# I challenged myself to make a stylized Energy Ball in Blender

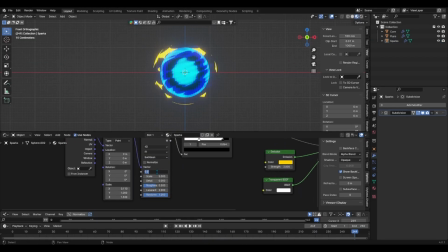If your sparks look all messed up, just click on Normalize just underneath it. Same as with the phase offset animation of the flare, add the #frame/ expression to the W value. I put in the speed value to 48. This time what we'll do differently is making the sparks animation less fluid and more choppy to give it a sharper and more sudden look.
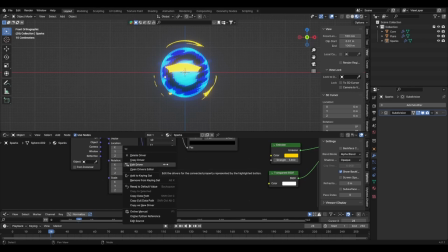To accomplish that, right-click on the purple W value and select Open Drivers Editor.
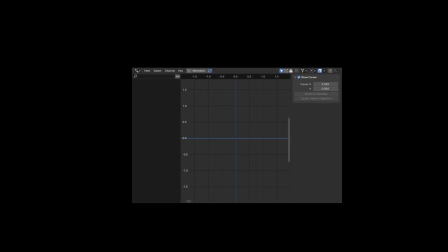This should show the animation curve from your expression. Now, if it doesn't appear, make sure that you have the appropriate mesh selected, so in this case the spark sphere, and the appropriate node selected in the shader editor, so the Voronoi texture node. Then the curve will appear. Click on the modifiers and add a stepped interpolation modifier. This will chop up the curve and therefore the animation.
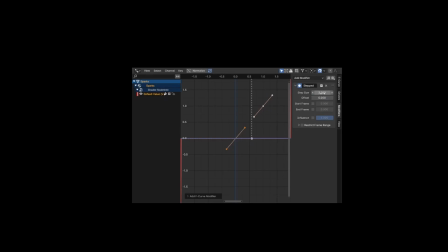You can play with the step size value to adjust the speed.
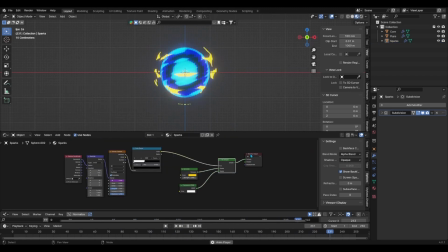And once that's done, there's one final cherry to put on top. Go back onto your shader editor and add a second mixed shader node and second transparent node. This will allow us to control the opacity of the sparks to add an extra layer of spontaneity. So we'll add a value node and connect it to the factor socket.
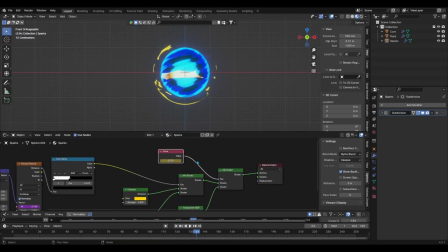Simply add one keyframe to the value node's value, and in the graph editor, add one noise modifier and adjust its settings,
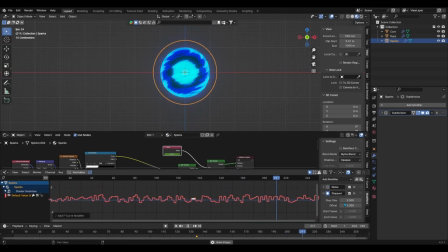primarily increase its strength, and finally add a stepped interpolation modifier right after it to add some choppiness. And there you go, you got yourself an energy ball entirely made in Blender.
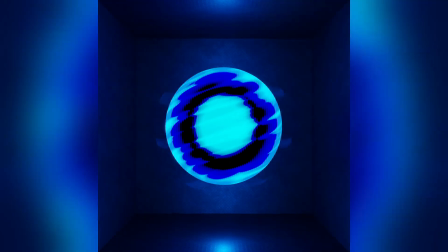I would encourage you to play and experiment with different values and nodes to achieve a personalized result.
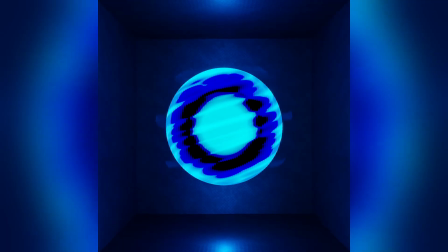That's always the best way to learn.
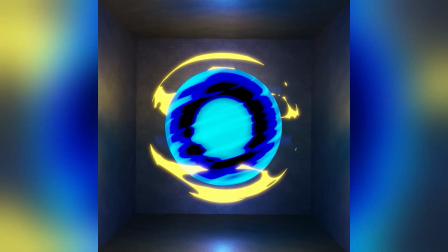In the meantime, I'll go work on my next tutorial, and if you have any questions, leave them in the comment section below, and I'll get to them as fast as I can.
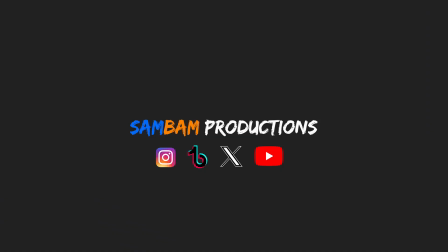Peace.